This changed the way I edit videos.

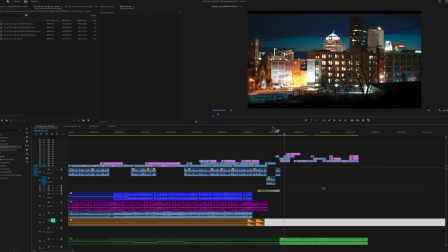4:04 So I do use the full song at the end as it's supposed to be mixed because I don't have any more dialogue past this.
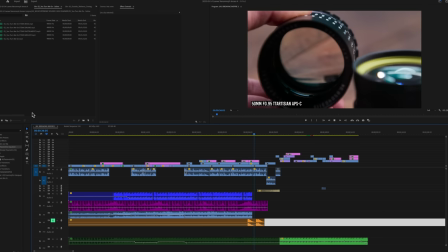4:10 The low-light f095 lenses which are unimaginably bright.
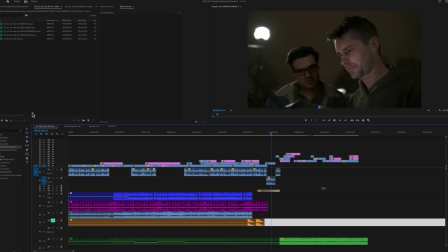4:15 Holy shit, we're overexposed.
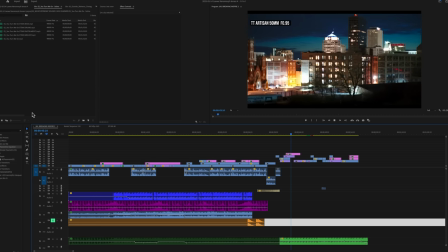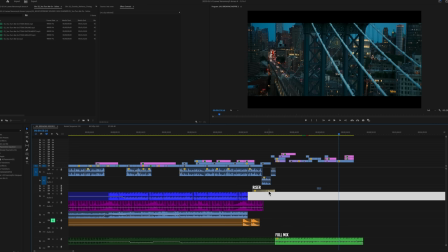4:23 Also, this is kind of fun. This is just a little riser.
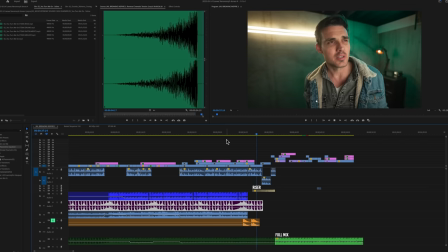4:29 f095 lenses which are unimaginably bright. Holy shit, we're overexposed.
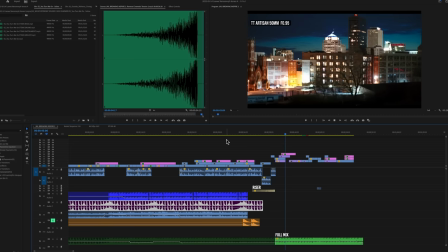Boom, that's how it's done. That's an interesting example because the vocals are on the instrument track. Epidemic Sound does provide instrument-only versions of songs.
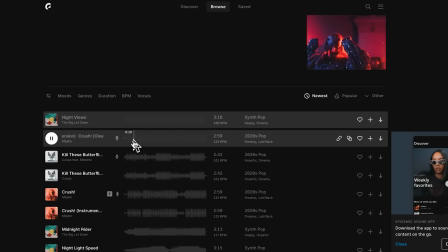4:52 If you were trying to find a song that had lyrics on top, Epidemic Sound actually separates those two.
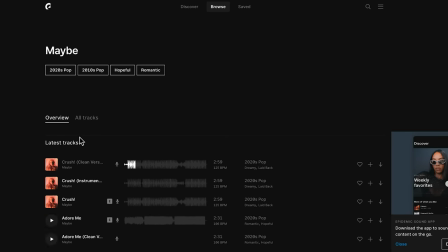4:58 So you can just go find the artist, find that song, and then there's gonna be two versions of that track.
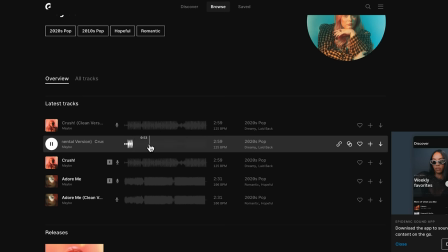5:03 But if they don't have that, now you know how to get rid of those vocals. A very powerful tool, and it's probably some of the most fun that I have in editing, but also to get a really good understanding of scoring for films. This is actually going to be the closest you can get without having any background in music or in music composition.
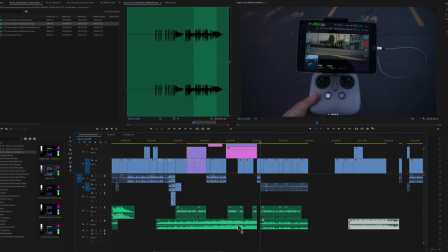5:24 So another great trick for stems is the illusion of making a single song work over and over again for a video,
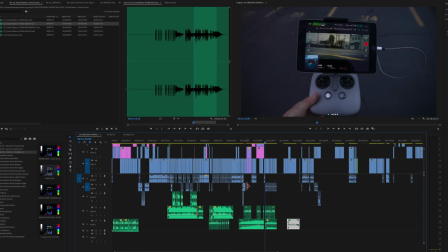5:31 but without fatiguing the audience with the same instruments and melody. You can thin it out during times when it doesn't need to be full blast, and it almost sounds as if it was composed.
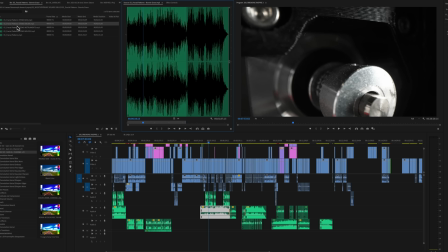5:45 Instead of using that again, you see the stems up here, I'm just going to take the bass and the drums.
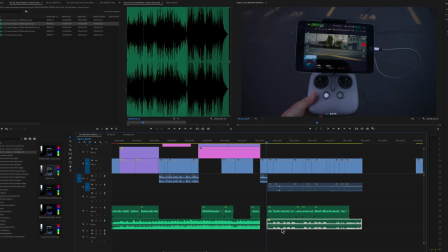5:52 So here we've laid down the bass. Let's take a listen where it's at.
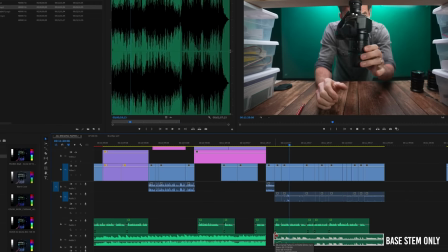5:57 A simple oversight. I forgot to balance the top and bottom. So currently when you tilt the gimbal down, it's not balanced.
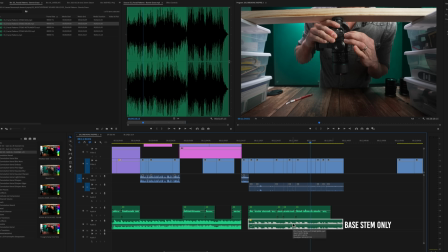6:05 So it's working. It's giving that building sensation, but it's not hitting it with the same instruments and melodies, right? Here's the original song, the full mix. and here's just the bass right it kind of works it sounds similar but it doesn't sound like you just hit the remix button and made the one song 12 minutes long i
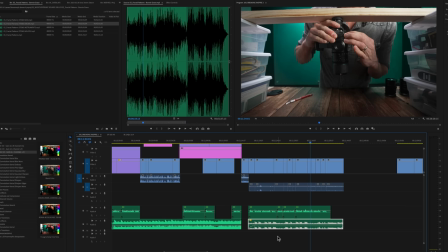6:35 think i'm going to add the drums to add a little bit of tempo to it so what we're going to do is because we need to line
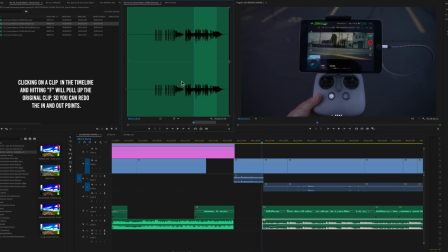6:42 these up perfectly i'm going to hit f and i now we have where this exact playhead is i'm going to copy this and then i'm going to go to the drums pull that up here and i'm going to paste this